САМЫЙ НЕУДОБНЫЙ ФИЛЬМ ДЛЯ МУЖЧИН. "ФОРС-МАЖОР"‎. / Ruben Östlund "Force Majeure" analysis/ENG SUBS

Мы не привязываемся, мы не входим в эмпатию с каким-либо героем.
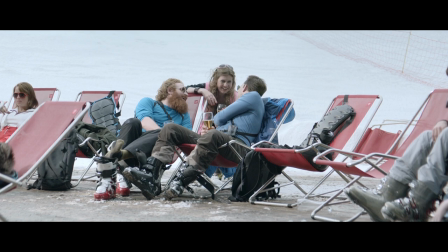Мы на это смотрим, как на реальную жизнь. В данный момент каждая секунда – это жизнь. И мы наблюдаем эту картину. Это на самом деле очень щадящий метод от режиссера. Спасибо ему большое, потому что очень сложно себя эмоционально привязывать к Томасу.
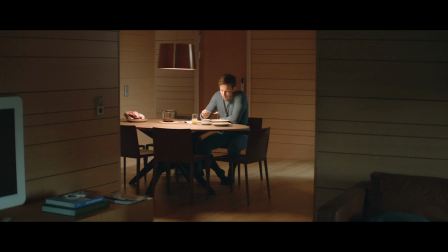Из него делают прям максимально к концу фильма тряпку, но мы на это смотрим как бы со стороны. Мы не принимаем точку зрения Эбби, мы не принимаем точку зрения там подруги Томаса. Мы наблюдаем на это, как, знаете, какой-то лабораторный эксперимент.
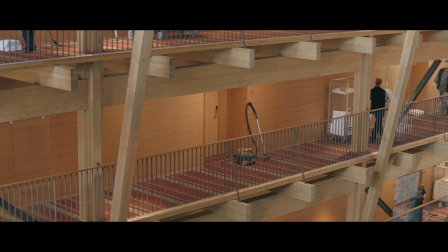И заметьте, даже сама гостиница, сам вот этот курорт, ну он выглядит как какая-то, блин, я не знаю, лаборатория. Они лежат в пижамах таких, чуть ли не робах каких-то. Мы как будто наблюдаем над экспериментом. А что будет с семьей в такой критичный момент?
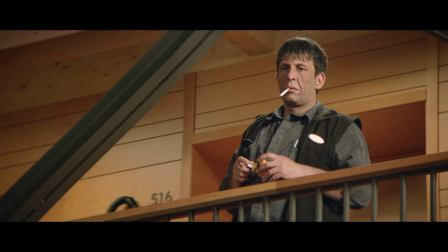И если фильм и объединяет нас какой-либо точкой зрения, так это точка зрения уборщика. Когда он курит сигарету и смотрит на них свысока. Но он совершенно безучастный. Ему темы, которые поднимаются в их семье, достаточно чуждые. Он на них смотрит, типа, что? И вот здесь есть этот объективный взгляд камеры с его стороны. Это единственный, наверное, момент, где нам показывают чью-то точку зрения. И да, в теме, где уборщик смотрит на них свысока, также поднимаются вопросы социальной прослойки в обществе. Не без этого, 100%. Таким образом, начальная сцена отмечает такой дистанцированный, рефлективный способ повествования, который наложит отпечаток на всю картину в целом. Кстати говоря, такой вид повествования присущ таким режиссерам, как Шанталь Акерман, Михаэль Ханеке, Рой Андерсон. Я сейчас делаю вот этот разбор на фильм «Форс-мажор», и буквально вот эти дни просто
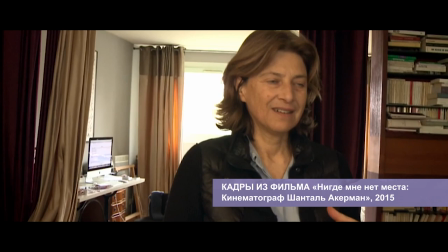погрузился в биографию и кино Шанталь Акерман.
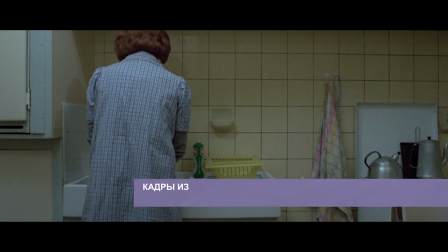Просто в моментах, я не знаю, просто до слез. Вот для нее вот эти планы статичные, у нее фильмы там по 3 часа.
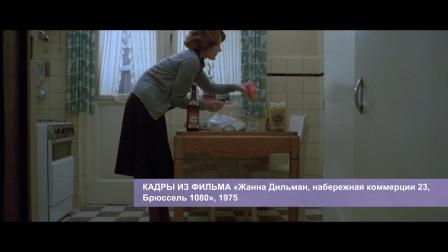Реально, просто вот кадр, кухня, кадр статичный, действия, жизнь.
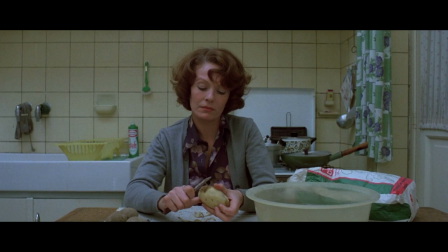Каждая секунда идет, создается жизнь в кадре. Как, знаете, цитата, по-моему, Тарковского. Блин, по-моему, говорю, как будто я до этого не посмотрел, что это цитата Тарковского. Цитата Тарковского. Запечатленное время — это и есть кино. Погрузитесь, вот у кого есть желание, кому присущ такой киноязык, кому близок для души такой киноязык, погрузитесь в киновселенную Шанталь Акерман.
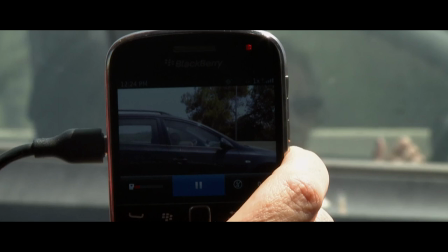Этот человек не снимал то, что ей не нужно было снимать.
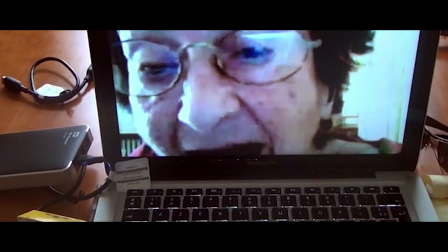Посмотрите документальный фильм, как она снимала свою маму. Роль матери в ее картинах очень велико.
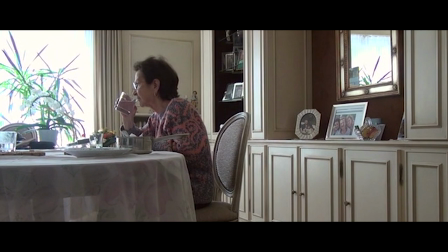Посмотрите на эту съемку, она сама режиссер, она сама ставила камеру на стол, закатывала этот стол на кухню и выстраивала план.
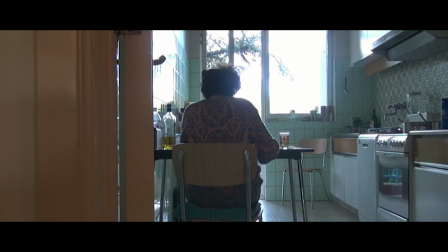Просто это супер магия. Вы смотрите на это, и получается кадр, в котором протекает жизнь. Вот в чем прикол вот этой статики? Почувствуйте эту штуку. Нам не показывают крупные планы, чтобы мы не привязывались к точке зрения режиссера. Когда режиссер какой-то показывает нам там, часы, крупный план часов, он говорит, обратите внимание, вот здесь сейчас часы, обратите на это внимание. Когда мы видим просто кадр, который выстроен в статике,
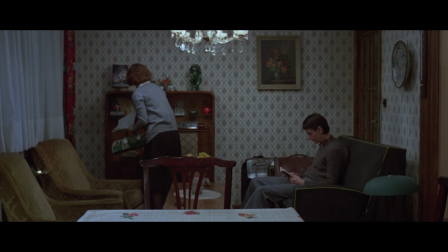без каких-либо перебивок и так далее, мы видим здесь жизнь. Каждая секунда этого плана рождает в себе жизнь.